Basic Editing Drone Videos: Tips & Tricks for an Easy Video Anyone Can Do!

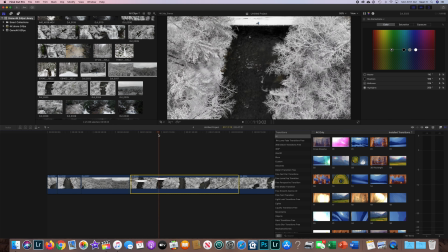8:17 All right, looks like I'm setting up the shot.
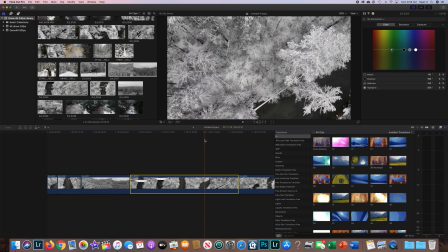8:20 Goes forward, over the river, bird's eye view down, then into the trees.
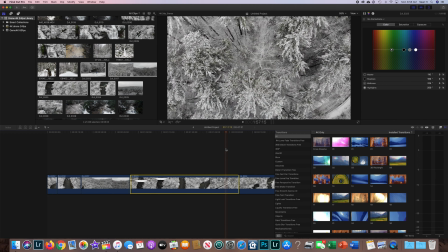8:27 Now, I quite certainly could leave the trees in there. It's not harming anything, but I really want to focus on the river for this particular shot.
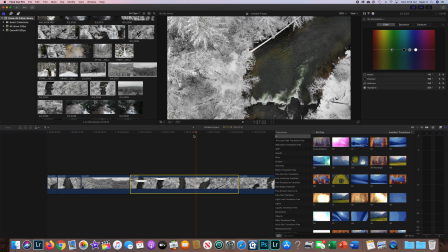8:35 So let's go back to the beginning.
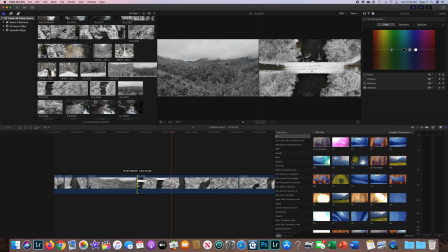8:38 We already know that where you want to stop it right before I start flying forward. So you can see right there it starts moving forward. So let's just go in a little bit so the drone can get up to speed.
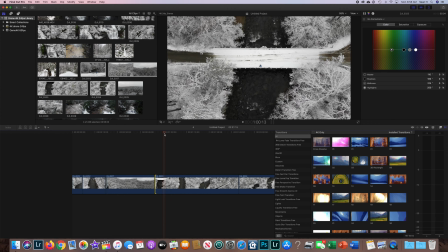8:54 And I'm actually going to leave the bridge in this particular one.
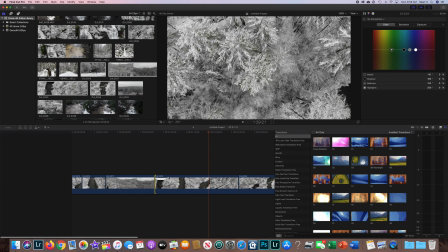9:00 And let's stop it right as soon as the river gets out of view.
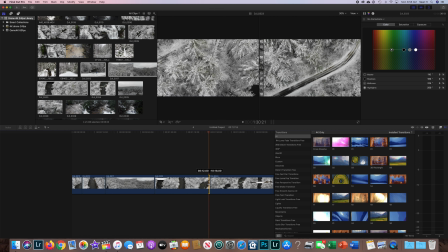9:05 So let's go back up a little bit here. So right about there, maybe a little more. I don't like you can see the road prominently. So I'm going to back it up so you cannot see the road very well.
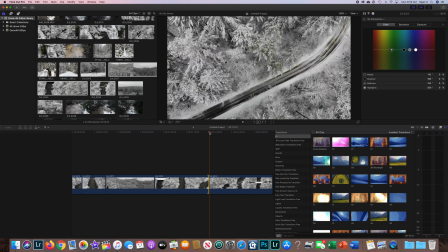9:19 There we go. So boom, then we're on the next shot.
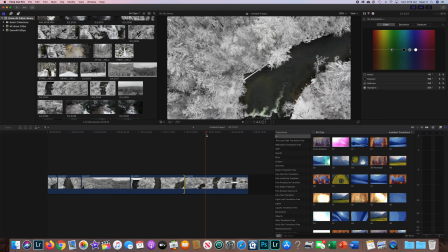9:22 Now this particular shot looks like it may just actually be pretty much the same shot but going the other direction.
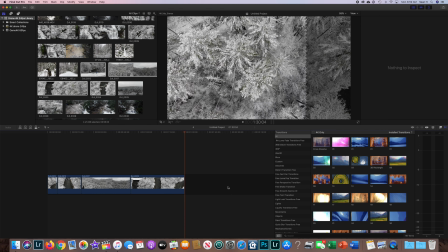9:28 So I'm just going to go ahead and delete that. No sense of having the viewer see the same shot twice in a row.
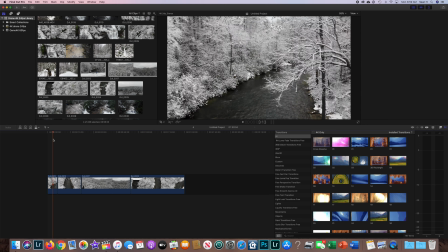9:34 So this is what we have so far. We got this shot going down the river.
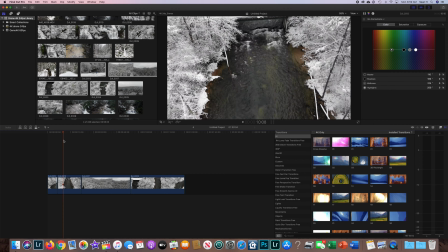9:39 Kind of a big jump edit from there to there, but it does look like it's continuing because it's kind of the same motion.
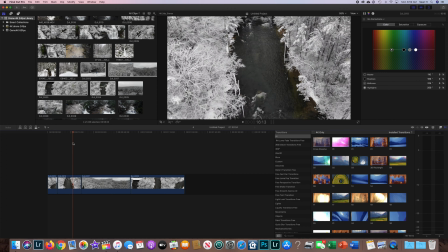9:46 It's the same viewpoint. Goes over the trees.
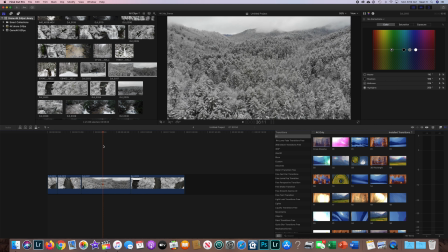9:50 Now we got this nice cinematic sweeping view over the snow-covered trees.
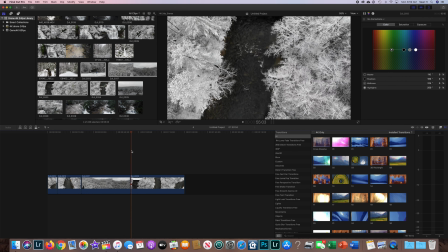9:55 And then we jump to this last
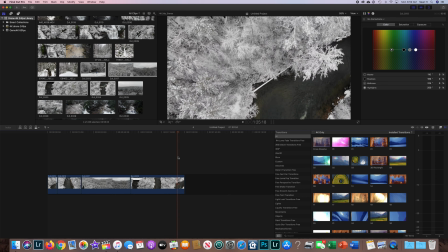10:00 edit here, going over top of the river, bird's eye view down, and that looks nice and simple.
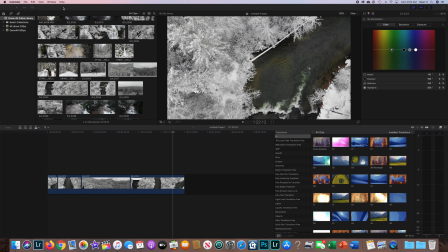10:08 Now I think it's part of the editor's job to create a certain mood with the video. Now, quite certainly, like I mentioned previously, I like my videos to be a little more relaxing.
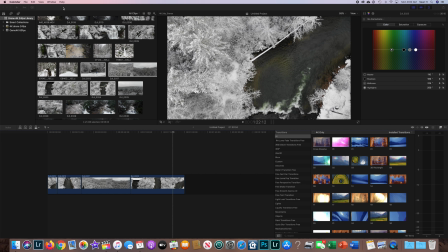10:20 So I generally have longer shots. I generally have more cinematic, like sweeping shots. I also have very gentle transitions, and we'll get to that in just a second. You can also have a little more choppy transitions or jumping transitions,
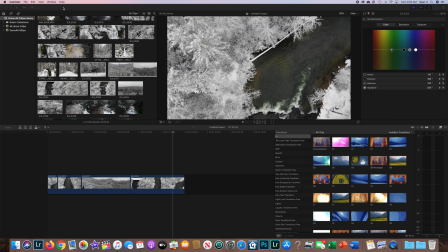10:40 a little more rapid if you want your video to be a little more faster pace, a little more high energy. If you're doing a sports video, or if you're doing kind of like just a quick montage, like adventure video, you see that a lot. So, but I like my videos to be kind of relaxing.
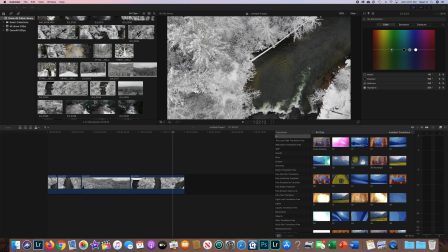10:58 So, one of the transitions that I like to use is cross dissolve.
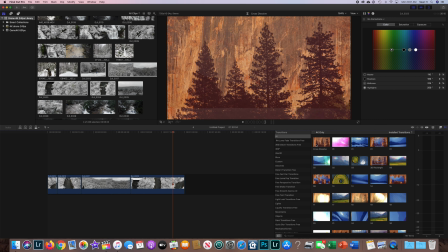11:04 It's a very basic transition, and this software actually gives you kind of a preview. But most editing softwares have cross dissolve,
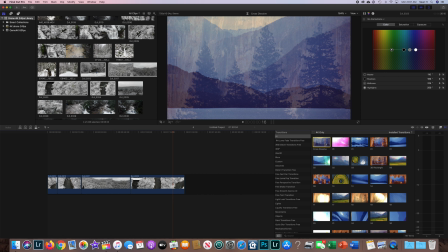11:13 or you have fade into the other videos. So for instance, like a fade would be like it goes from like one clip to the next, and they do pretty much exactly what this does.
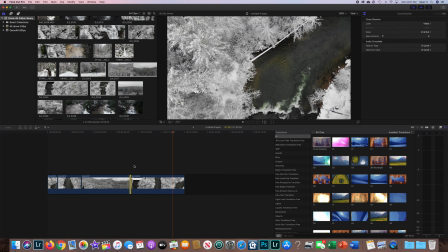11:26 And I'll show you here. Choose a cross dissolve, drag it in between these clips.
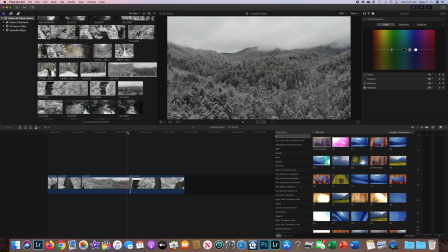11:33 Now let's just watch how this goes. So what you're going to see is this clip here, when it ends, will fade out, and as this clip here fades in. So it's a very nice, it dissolves. It's a very nice, smooth transition.
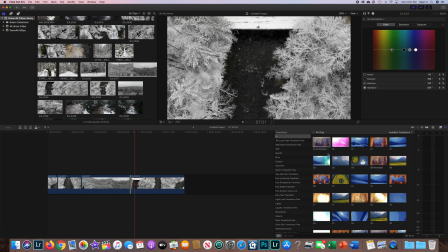11:48 See how pretty that was? I like that for my nature videos, but a lot of people, you can choose whatever you want, whatever you decide.
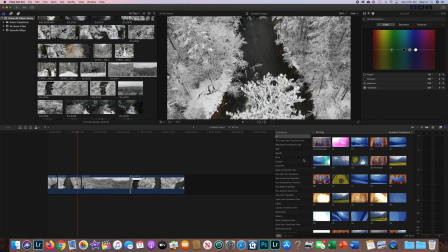11:56 Some people like editing to beats. Do whatever you want to do. Now let's also here, I'm going to put this cross dissolve in. So one other tip that I do see a lot of people making mistakes on, especially when they first start editing,
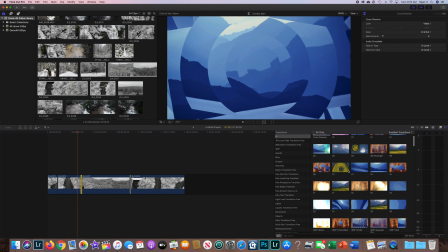12:09 is they look through like a plethora of different types of transitions,
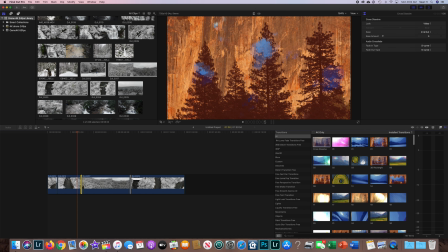12:15 and they start applying like all sorts of wacky stuff. Like every transition behind a clip is like a different one. Like, oh, I like this one. This one's really cool. Or I like that one. That one's great.
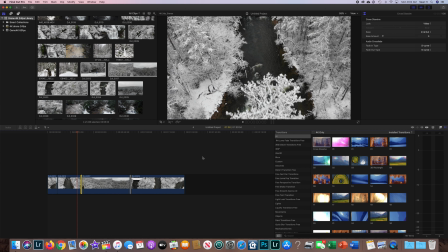12:26 It's to have like an overall feeling or an overall mood created by your video. I believe that you should be a little consistent on what
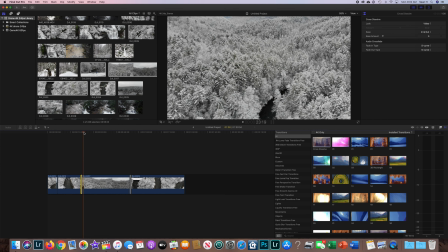12:37 dissolves and what your footage is actually showing. So for instance, here I'm showing nice relaxing footage.
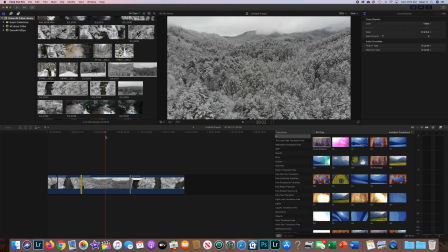12:44 Nothing really is me running or doing snowboarding or doing sorts of other crazy stuff.
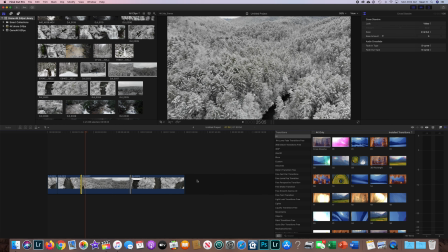12:51 Like, it's all very relaxing, tranquil footage. So if I had that type of footage in here, it would obviously be a totally different type of video.
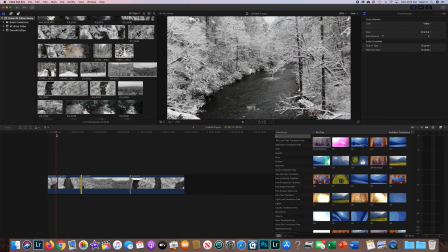13:00 So let's go back to this particular edit here. So we have this big jump.
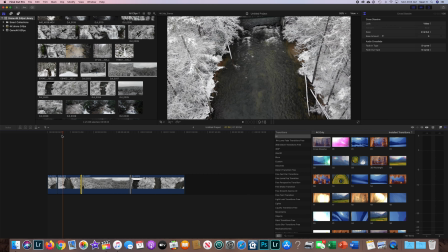13:07 So we're going to do something a little more creative here. Something basic, but a little more creative.
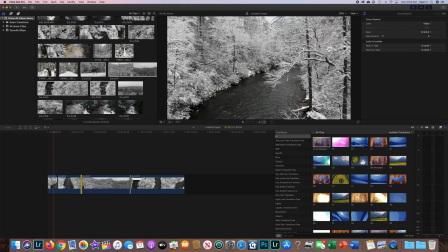13:13 Is I'm actually going to go find a transition here that I like to use for this particular type of shot. See, these pans are pretty good, but I'm going to go to...
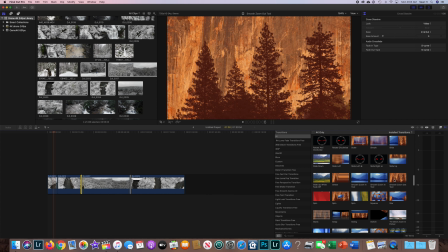13:33 See, zoom in. No, we want zoom out. So zoom out. Whoosh. Okay, so zoom out.
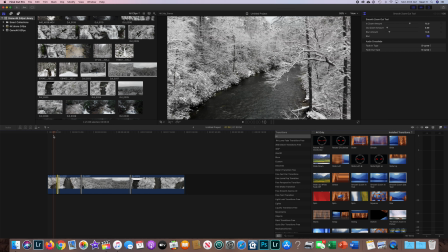13:39 Now what you're going to see here is, if I did this correctly, you should actually see it would be almost like a quick fast forward effect. So let's go ahead and we're going to watch this in real time and see what it looks like.
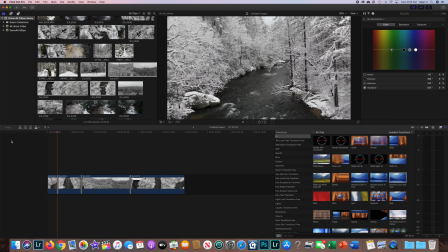13:54 So it's going down the river. Boom. Comes right there.
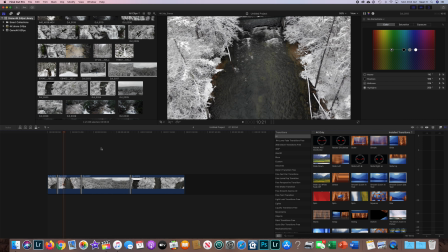13:59 Looks really good. I actually really like that. It almost looks like it was fast forward for just a second. So I think that's cool. Continues on with the same shot. Then we have our cross dissolves inside of here.
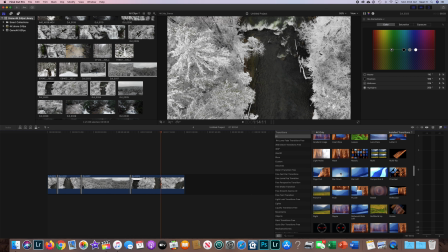14:12 So something I like to do at the end of the videos is I like to fade to black.
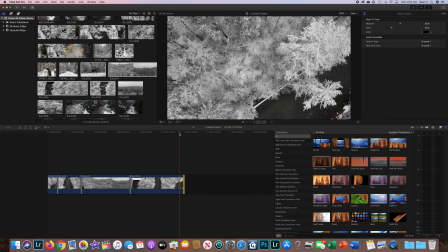14:19 So I'm going to add that in here. And it just kind of lets the viewer know, at least in my opinion, lets the viewer know that the video is now over.
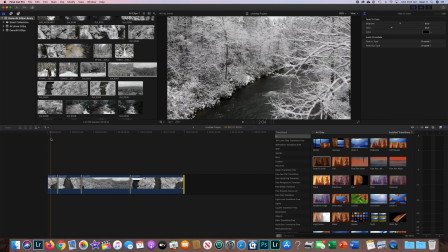14:27 Thanks for watching. Video's over. So let's go back to this jump edit. We got a couple things to do now with some audio. So you want to add music to it, you want to add sound effects to it, whatever the case may be.
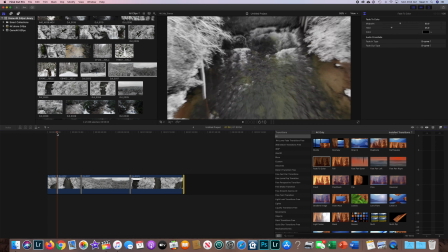14:39 So let's add some audio in. First thing we're going to look at is this jump edit right here.
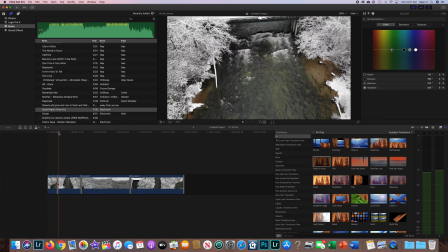14:46 Alright, now with this little clip here, so we still have this transition, and I want to give this like a nice whoosh effect. So almost like it's being quickly fast forward for a second.
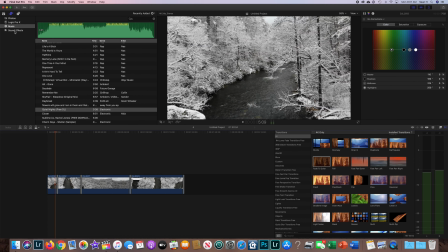14:57 So up here in my sound effects, and you have sound effects in a bunch of different areas.
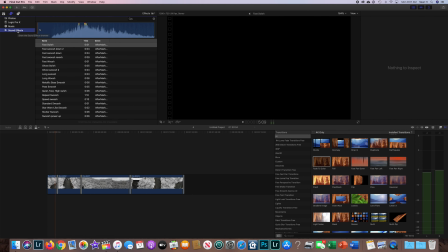15:03 Sometimes you have to have them, if you're using your phone to edit, you have to have them downloaded to your phone library. There's a lot of free sound effects you can download. So we have this fast whoosh here, swish here. Let's try that. I like that. Let's try maybe a couple others. It's too long.
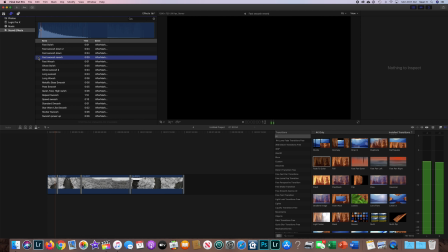15:23 It's too echoey. That one's just terrible. Let's go back up to the fast one. All right, I like that one. Let's drag it down here.
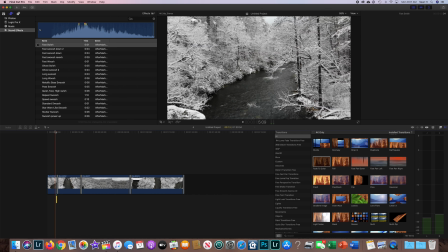15:33 Let's put it in our timeline. Let's hit play and watch how it goes.
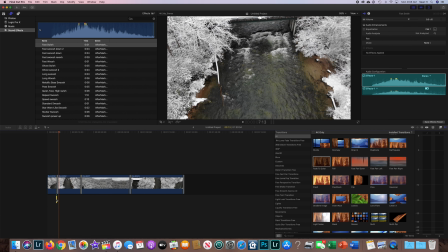15:41 Oh, way too early. Way too early. So let's go ahead and dial that back a little bit.
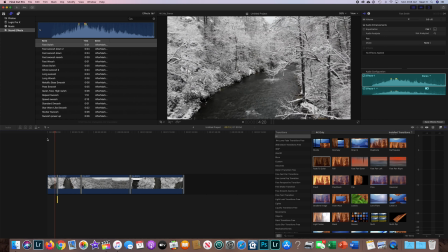15:46 Let's watch it again really quick. Hit play. I like that. I like that. See how that gives it like a fast forward effect.
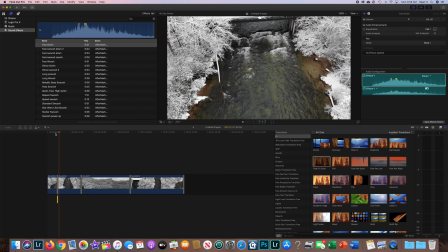15:57 Like we just really quickly move the drone back all of a sudden. So I like that a lot. Now what we can do is we can actually add some music as well.
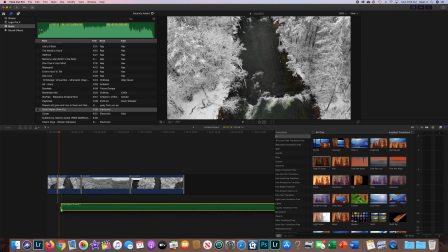16:07 So let's go ahead and add some music here. So this green down here is our audio track.
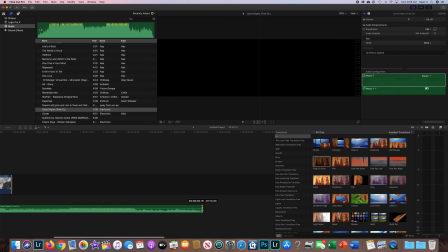16:15 And I'm going to actually just like we did with the video clips,
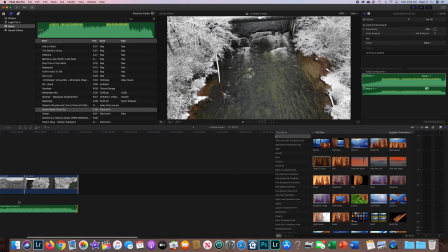16:19 I'm going to take it and move it all the way back just towards the end of this video.
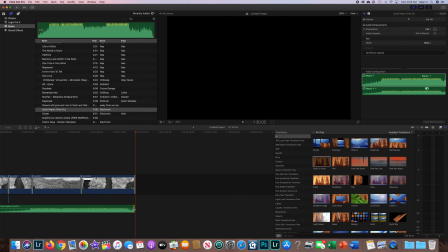16:25 Just for my reference, you can eyeball that, or I like using the red editing line to kind of help me out.